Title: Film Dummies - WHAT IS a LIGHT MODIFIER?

Hello! Today, we're going to see what is a light modifier and how you can use it in your films. Lighting modifiers are accessories like these. Now once you understand what they are and how they work, you're going to destroy this cinematography thing. First up, a lighting modifier, as its name suggests, is anything that modifies the light.
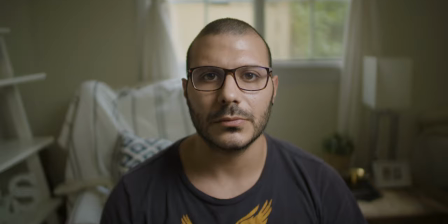Modifying the quality of the light, the angle, the intensity, the color, any modification to the light point so bang from the beginning you cannot say that you cannot afford any light modifiers
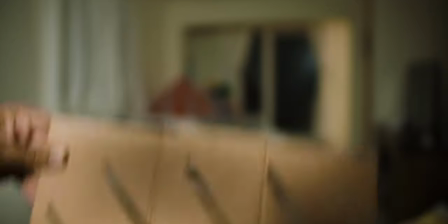you can use tons of household objects as lighting modifiers if and only if you know what you're doing lighting modifiers either
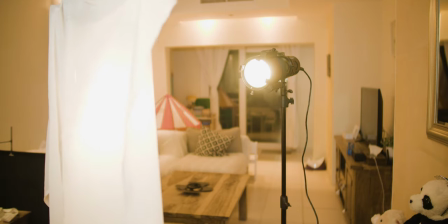go straight on the light or on a fixture in front of them we usually use both of these techniques and sometimes even use them together
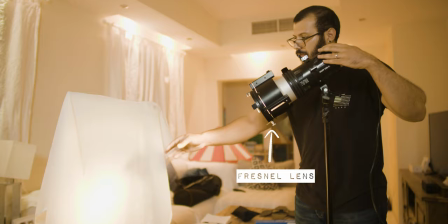so you'll have a light with a fresnel lens which is one type of modifier and also in front of it what you have is a sheet of muslin or diffusion material just to diffuse that light coming from the Fresnel so you definitely use them together too in everyday filming the most commonly used light modifiers in the filmmaking
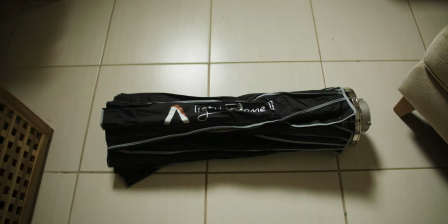industry are the Fresnel lens the diffusion box the diffusion cloth the cinefoil
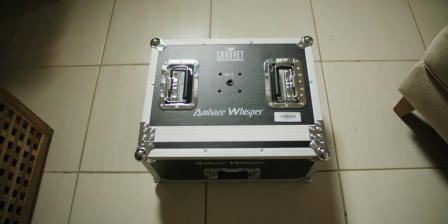or black wrap color gels haze smoke foam boards reflectors flags
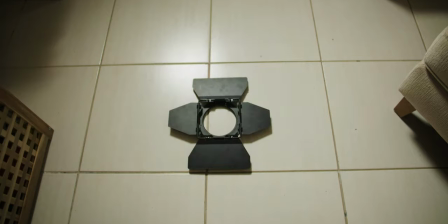mirrors scrims grids and of course barn doors I probably forgot like a hundred of them but if you guys remember any other ones just please leave a comment down below so that we can make another video about this.
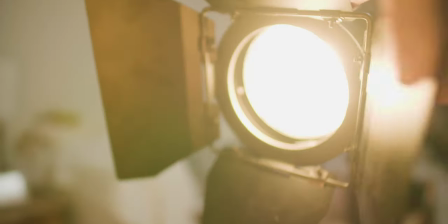Let's go through this fast. Barndoors cut the light coming out of the fixture and shape it. They also help in reducing light leaks. That's why you always see that these barndoors are painted black.
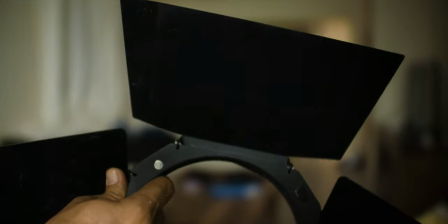These ones here even have a type of matte fabric on them to cut as much light as possible and give you more control over your light.
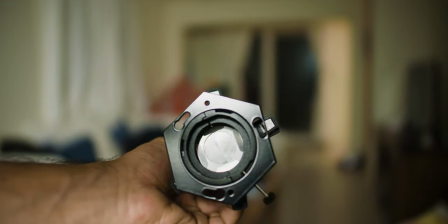Source 4s are types of lenses that specifically made for stage use and theater plays but of course we also use them in a lot of scenarios in filmmaking these
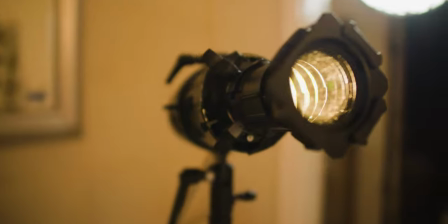light modifiers are awesome because they create a very focused sharp spotlight that you could control even more through four blades that are located on
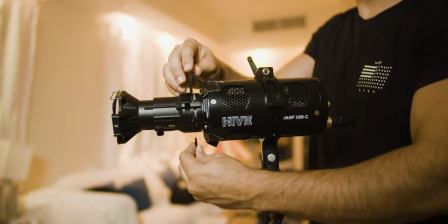the source for itself these days create very sharp lines by cutting the light passing through that lens to add to all of this beauty you can even put something called cookies inside of these source cores.
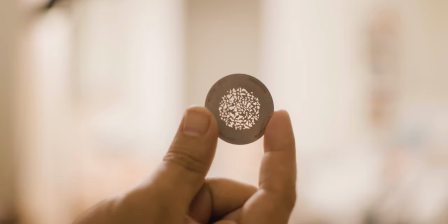Now what a cookie is, is yet another modifier which come in the shape of circles that have patterns punched into them.
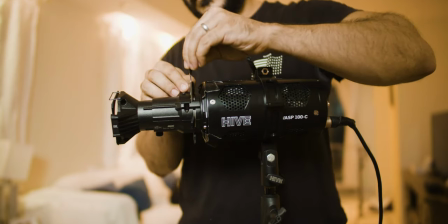These cookies slot right between the light and the lens causing the light passing
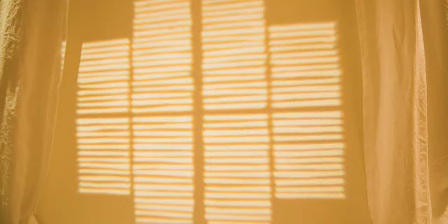through these cookies to project that pattern on the background or on the subject that you're lighting. Of course cookies or Cook-a-Loris which is the right name for it are another lighting modifier that you could actually do at home.
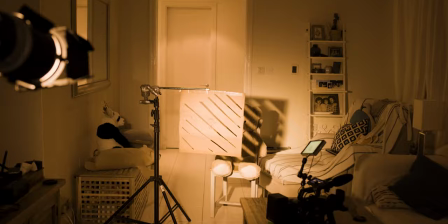Just grab a piece of cardboard and make a pattern into it. If you want to know more about this you check this video up here. The next lighting modifier is more of a simple one and it's grids.
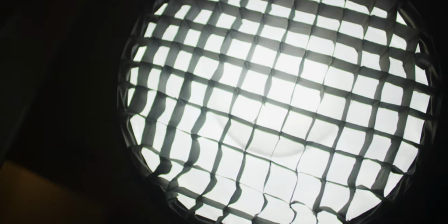Grids are made out of black material that is shaped in the form of a honeycomb to change the angle of light and make it a little bit narrower.
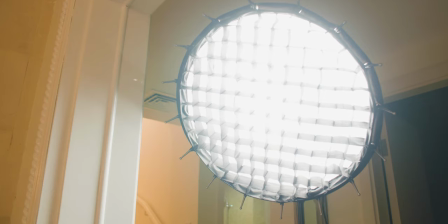What they also help in is limiting the light leaks on the background when you're pointing that light on the subject.
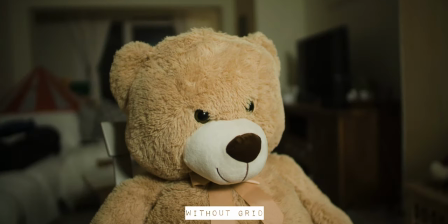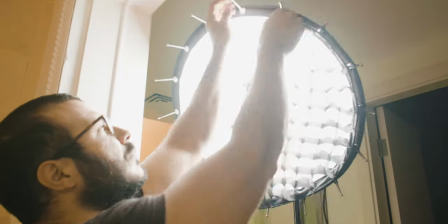Grids usually go on the diffusion cloth as the final accessory on the light.
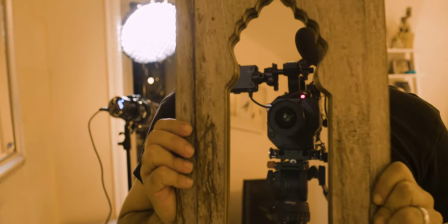Mirrors are of course a lighting modifier. What they do is they reflect the light perfectly.
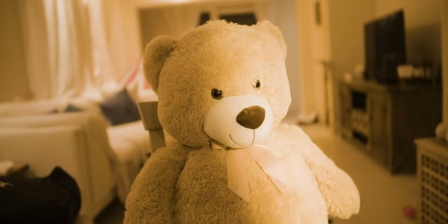They're either used to reflect the light straight on the subject or to lift up the whole ambience of a scene.
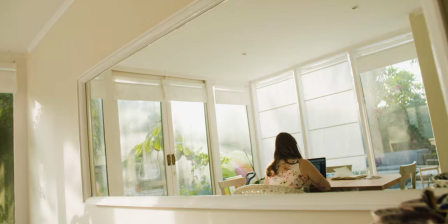As you know a house full of mirrors is always bright and feels very open.
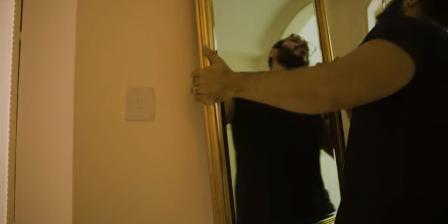That's why whenever you have a dark corner in the house it's always a good idea to place a mirror there so that it can reflect the light coming from the outside and spread
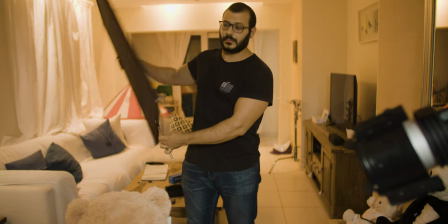it across the house black flags black flags are exactly the opposite of mirrors what black flags do is they block
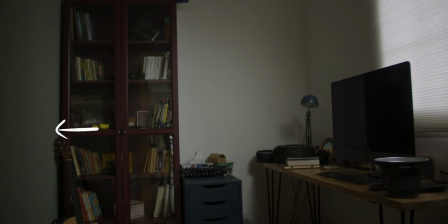light and stop it from reaching areas that we don't want it to reach in a shop these lighting modifiers
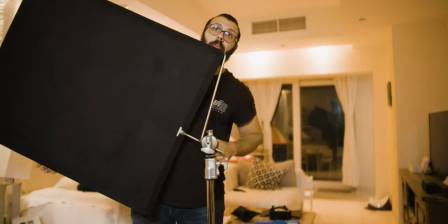are professionally made of a specific type of material called duveteen that is a very
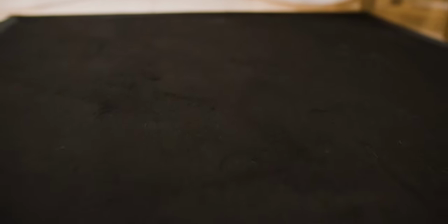high opacity non-reflective material that's ideal for blocking light now
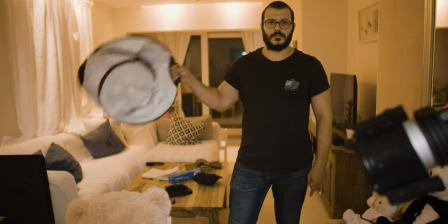onto reflectors these modifiers literally reflect light they come in many different shapes and sizes from pop-up reflectors the 4x4s and 12x12s and foam boards covered with foil all of these work in the same concept
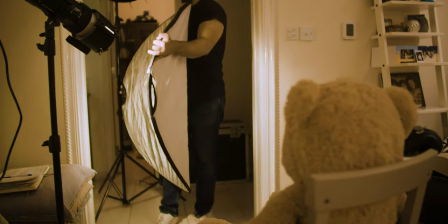a light hits the surface of this modifier and gets reflected towards the subject or the shot reflected light is a little bit softer than the original source of the light unless it is reflected through a mirror of course reflectors are one of the modifiers that can be used in combination with
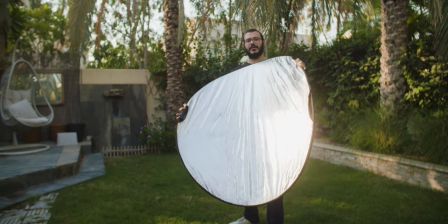film lights or natural available light in the outdoors what you could also do with these is change the temperature of the light that is being reflected,
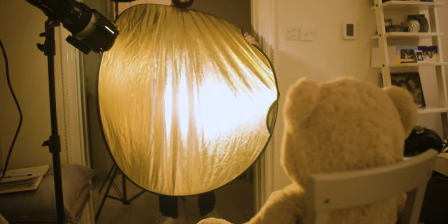the gold color to reflect the light a little bit warmer,
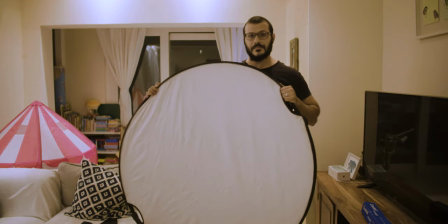the silver to reflect it a little bit bluer, and a white reflector would keep the reflected light as similar to the original source of light as possible. The cool thing about this lighting modifier is, is that you could find it in anything.
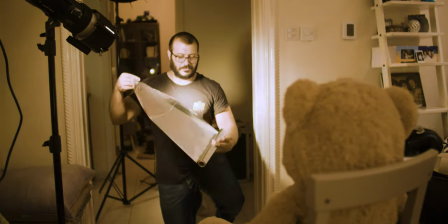You could use a white paper, a white cardboard, you could use some kitchen foil, you could use a plain white wall to reflect the light. It's endless how creative you can get with reflectors, as long as you keep them in mind. shooting. Okay, haze and smoke. Surprised? Well, they are also light modifiers because they alter the quality of the lights.
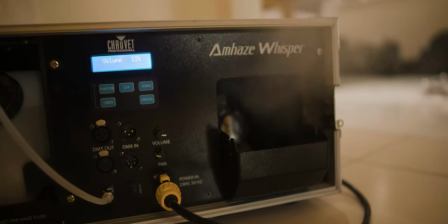Haze is an additional element that we use in cinematography to add that final touch to our shot.
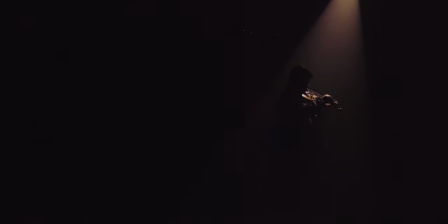What haze does is add a bit of texture into your shot through atmosphere but the most important thing that haze does for me is actually accentuate the depth in our frame.
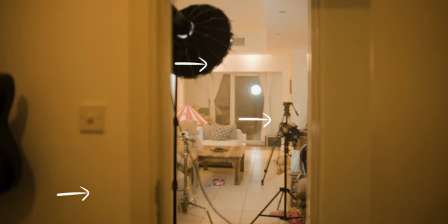When haze adds texture to the rooms that you're filming, it creates different layers of vision that is very realistic in a way that the close objects are so much clearer than the objects far away or at the back of our frame, which is exactly what we see in real life. Of course, one of the main things that haze and smoke do is accentuating light rays.
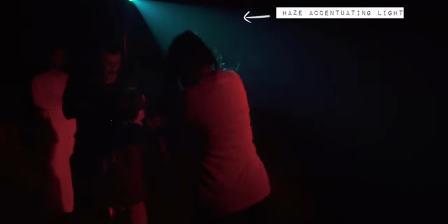The way this works is that haze or smoke passes in front of this light beam and the haze particles get hit by that beam of light and start reflecting everywhere,
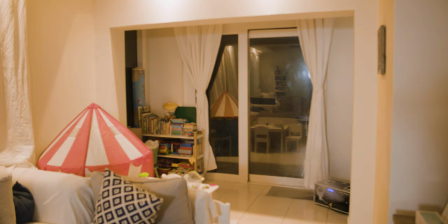which makes the beam or ray of light appear in your shot. Make sure you haze up your shots from the deep background of your frame.
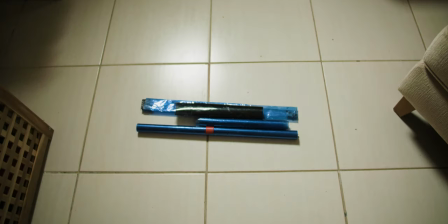Now another lighting modifier, colored gels. These gels are becoming kind of useless because what light manufacturers are doing,
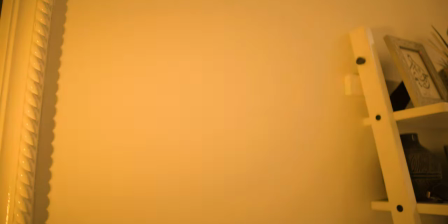specifically LED light manufacturers are including hundreds and hundreds of colors in their
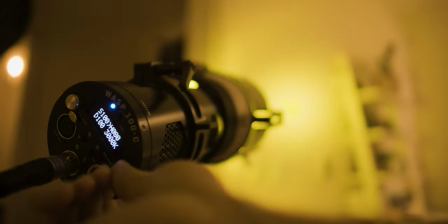lights and you could change these colors so fast without having the hassle of putting a gel on.
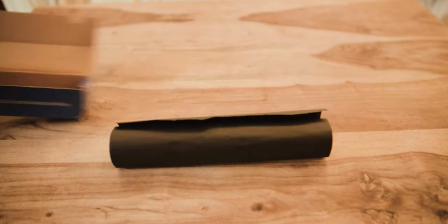Cinefoil or Black Wrap is a super handy light modifier. What it is is just a roll of foil that is painted matte black and what that does is that it can block any light that hits it.
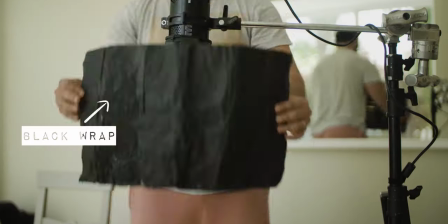The nice thing about Black Wrap is its very small form factor plus its ability to be bent into different shapes that are perfect for blocking
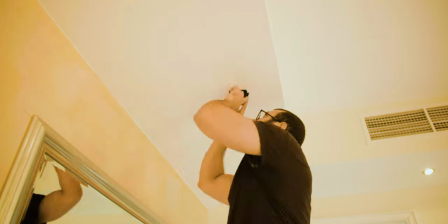small sources of light like practicals in a room saving you the hassle of putting up a big black flag on a c-stand that's going to get in
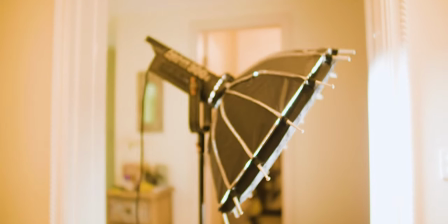the way of your filming anyways diffusion cloths and diffusion boxes diffusion boxes come in different sizes and they are the ideal light modifier if you
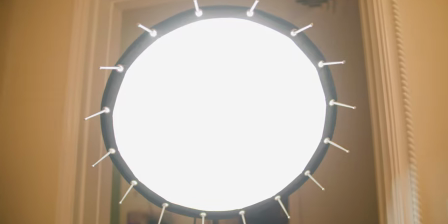want to turn a small harsh source of light into a big soft source the way these boxes work is that they have a reflective surface inside them that
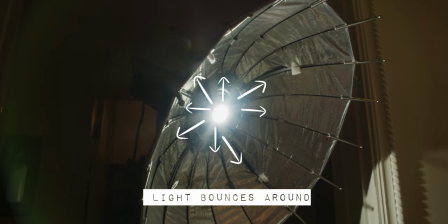causes the light to jump around that box and fill up the whole front element which is the diffusion sheet. Another way of creating diffusion is using diffusion cloths.
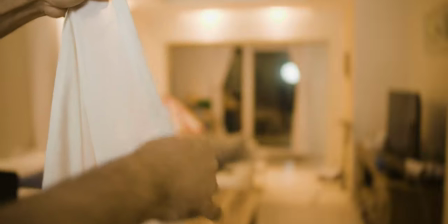The main diffusion fabric that we use in the filmmaking industry is called muslin fabric and it works exactly
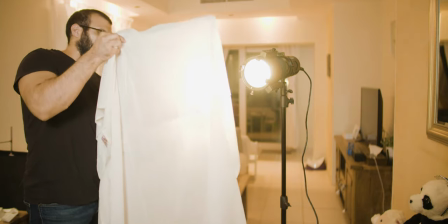the same as a softbox but instead of installing it straight on the light you have to put it in front of it. This also has its very important uses because maybe you want a huge source of light made out of a big piece of fabric.